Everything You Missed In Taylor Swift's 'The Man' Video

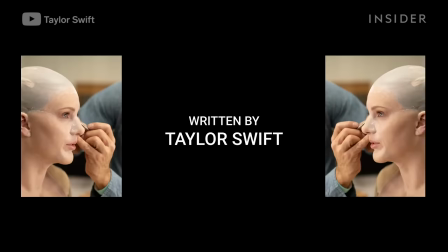237s
Her impressive credits for the song and video, that's songwriter, performer, executive producer, video director, and star,
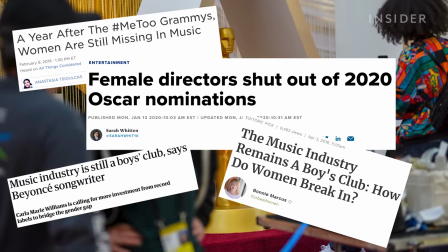245s
to be clear, come at a time when music, film, and other entertainment industries are being heavily criticized for their lack of opportunities and recognition for women.
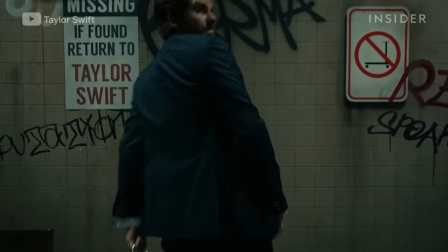253s
As Tyler steps away from the subway wall, we see The Man written out in,
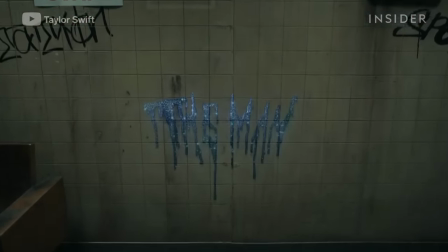257s
well, it's glittery and blue, which looks pretty similar to Swift's Lover aesthetic.
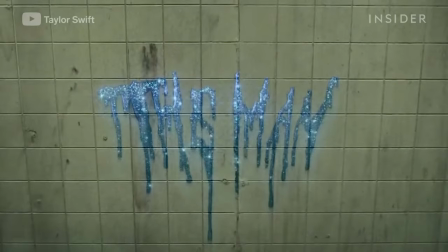262s
Having The Man written in blue glitter could also be Swift's way of saying men, just like women,
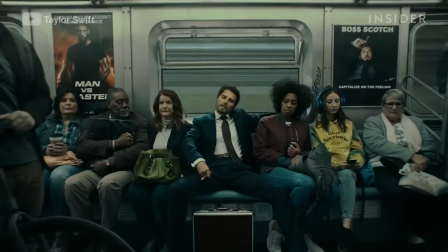267s
can be complex and aren't limited to the narrow definition of masculinity society pushes on them.
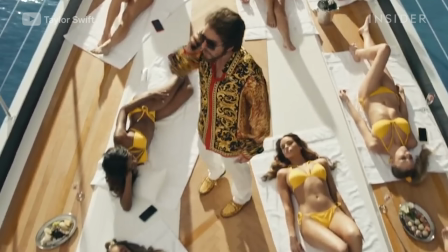272s
Next, Tyler's on a yacht. If it looks familiar, that's because it's another nod to The Wolf of Wall Street.
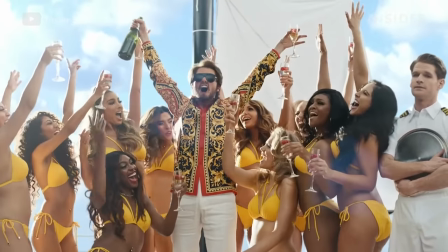278s
The movie not only embodies the sexist double standard Swift calls out in The Man, but its star, Leonardo DiCaprio, is specifically name-checked in the lyrics.
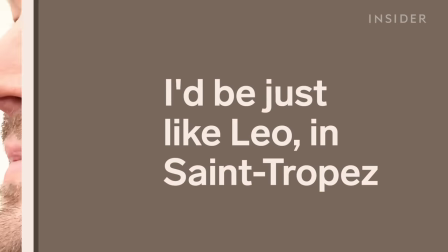287s
I'd be just like Leo in Saint-Tropez. DiCaprio is well known for dating a number of women, especially younger models.
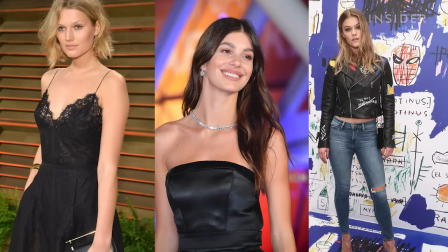294s
And in The Man, Swift makes a point of emphasizing how men like DiCaprio get more of a legend status for this type of dating, whereas women like herself are criticized for their dating habits. We see Swift call out double standards again as Tyler leaves what looks like a one-night stand.
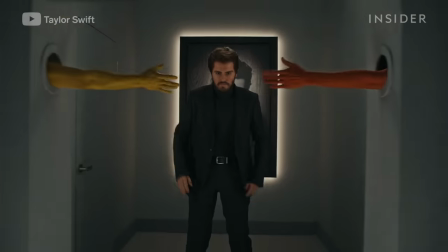308s
Instead of having the walk of shame that's assigned to women, he struts through what looks like more of a hall of fame.
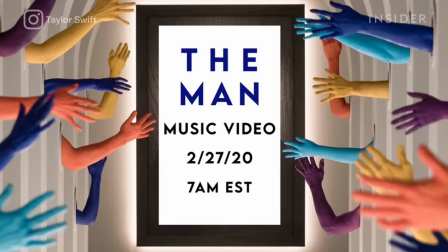314s
19 hands high-five him. They're the 19 hands we saw on the song's promotional photo.
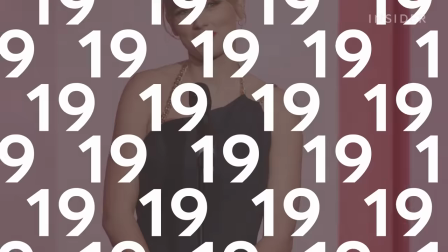320s
19 is a number Swift's been highlighting since even before the video was announced.
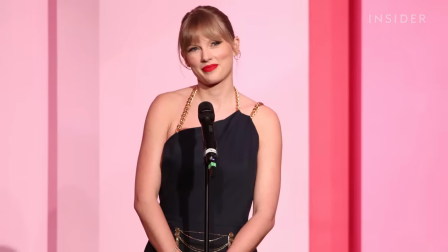324s
During her Woman of the Decade acceptance speech at the Billboard Music Awards, Swift mentioned 19 other female artists by name.
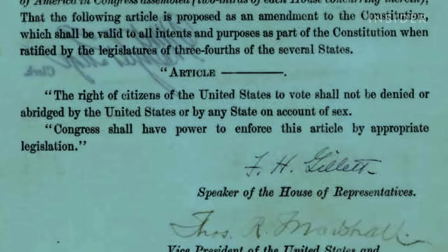331s
The references to the number are likely a nod to the 19th Amendment, which gave the first group of women the right to vote in the US.
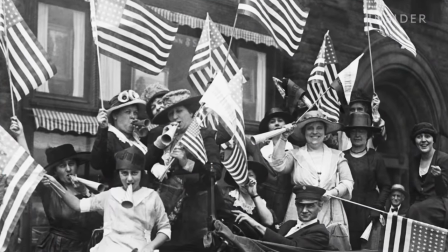337s
The amendment's ratification is seen as a landmark win in the women's rights movement in American history.
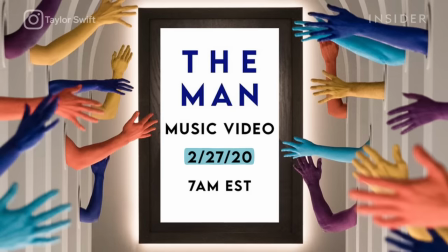342s
Swift also released The Man on February 27th.
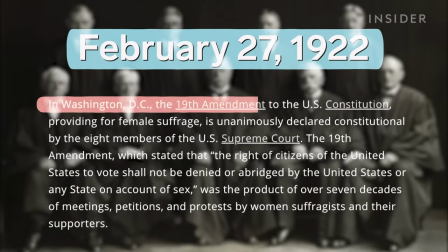345s
This is the anniversary of when the Supreme Court dismissed a challenge to the amendment and unanimously agreed that the right to vote could not be denied on the basis of sex.
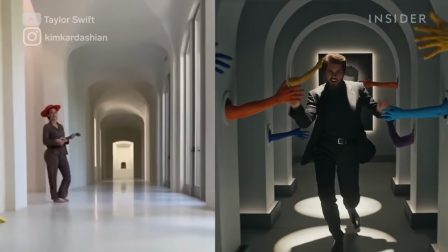353s
And if the hallway looks familiar, it could be because it resembles the one from Kanye West's distinctly sparse home.
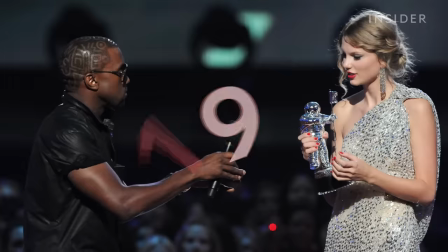360s
You might recall that West infamously interrupted a 19-year-old Taylor Swift at the 2009 VMAs.
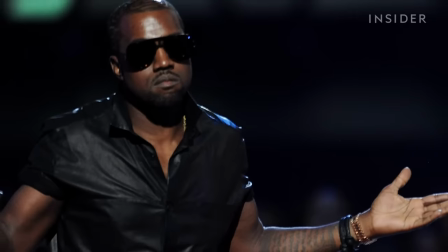366s
And Swift's not just throwing shade at West here. Her reference is pretty significant under the context of The Man.
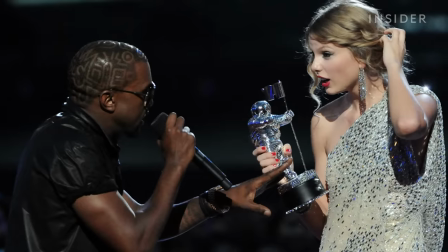372s
When West interrupted her award speech, he implied that her work wasn't deserving enough of it.
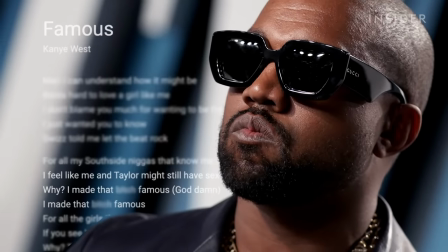377s
Years later, when West referenced Swift in his song Famous, he rapped, "I made that famous."
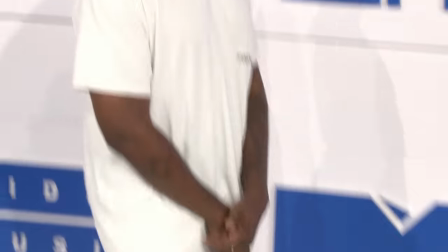383s
West's behavior is a clear example of men devaluing or even straight up taking credit for a woman's work.
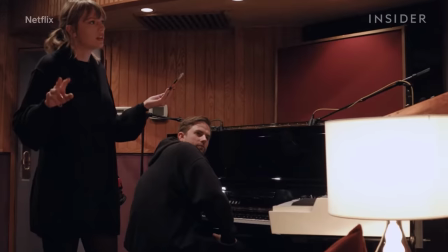388s
This reference seems even more purposeful after a scene in Miss Americana that shows Swift writing The Man with Joel Little.
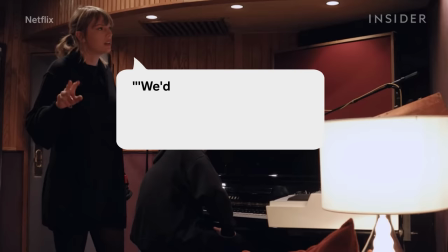395s
She throws out some lyric ideas saying, "We'd be popping bottles to the and models and the hoes,
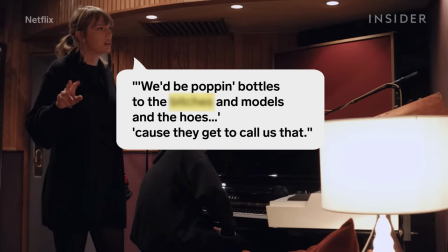401s
cause they get to call us that," which is exactly what West did.
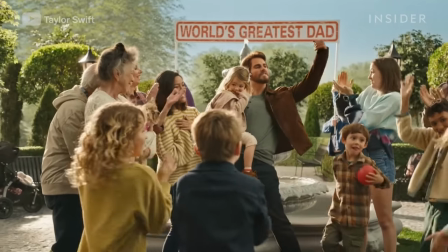405s
In the next scene, Tyler's being celebrated as the world's greatest dad after seemingly doing the bare minimum with his child.
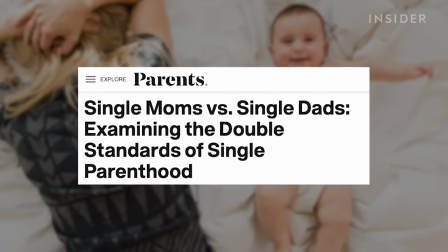412s
This scene addresses another double standard where single moms rarely get any recognition, whereas their male counterparts are praised for little effort.
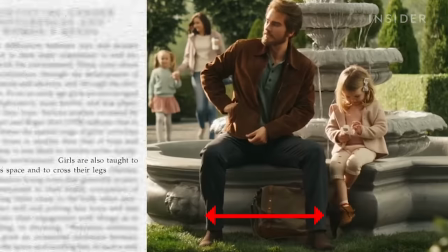419s
If you look closely, you can also see that while Tyler is manspreading again, his daughter isn't, which could be showing how girls are taught from a young age to take up less space.
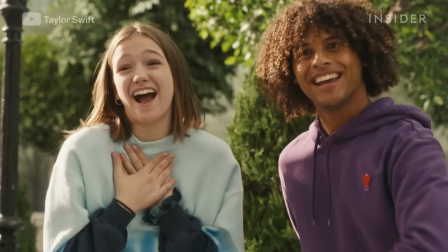427s
Also catch a brief cameo from social media star Dominic Toliver and actress Jayden Bartels.
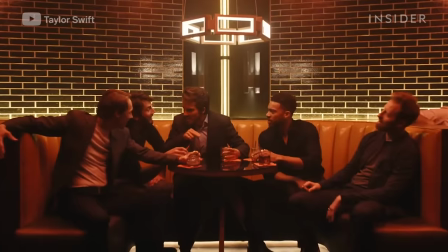432s
We next see Tyler partying in a bar with other men.
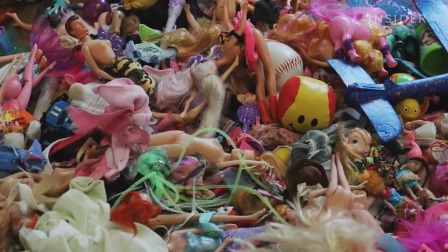435s
They throw around money as they take body shots off of women, referencing the reduction of women to objects and being valued only for their bodies.
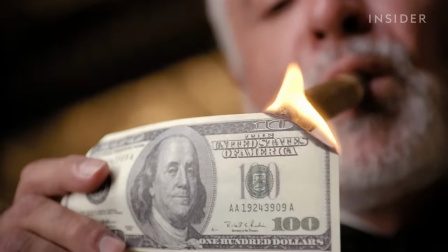442s
The money they throw around has Tyler's face on it, a pretty obvious comment to men owning more money because of the gender pay gaps and a straight-up lack of opportunities for women.
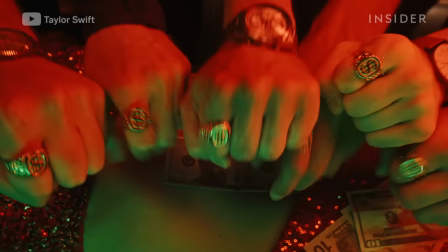451s
The men are all wearing matching gold rings, which looks similar to fraternity or other club rings.
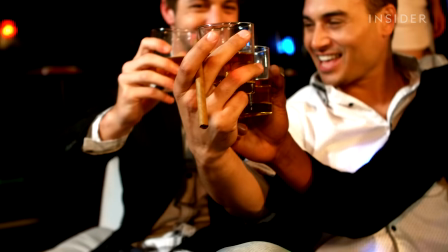455s
This could be referencing the boys' club culture in many industries, especially the music industry.
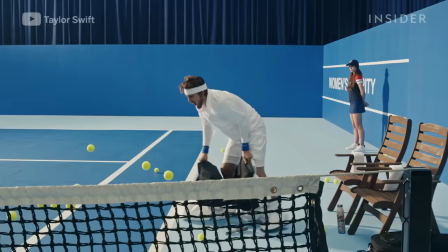460s
Next up, Tyler's playing a match of tennis. We can spot a Taylor Swift merch water bottle under the bench.
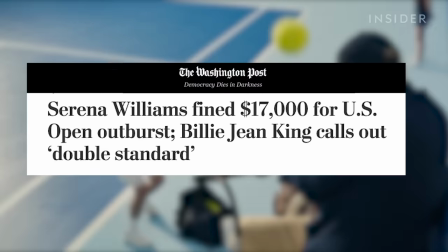465s
This scene seems to reference a specific incident with Serena Williams when she was fined $17,000 for code violations at the 2018 US Open.
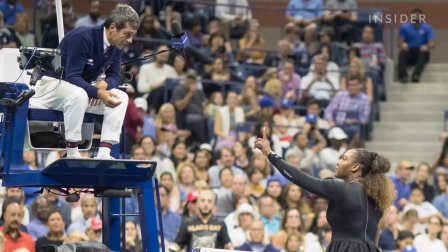474s
Williams argued with the umpire and slammed her racket on the ground during a match. She said her actions were due to her feeling that the umpire was unfairly penalizing her with his calls.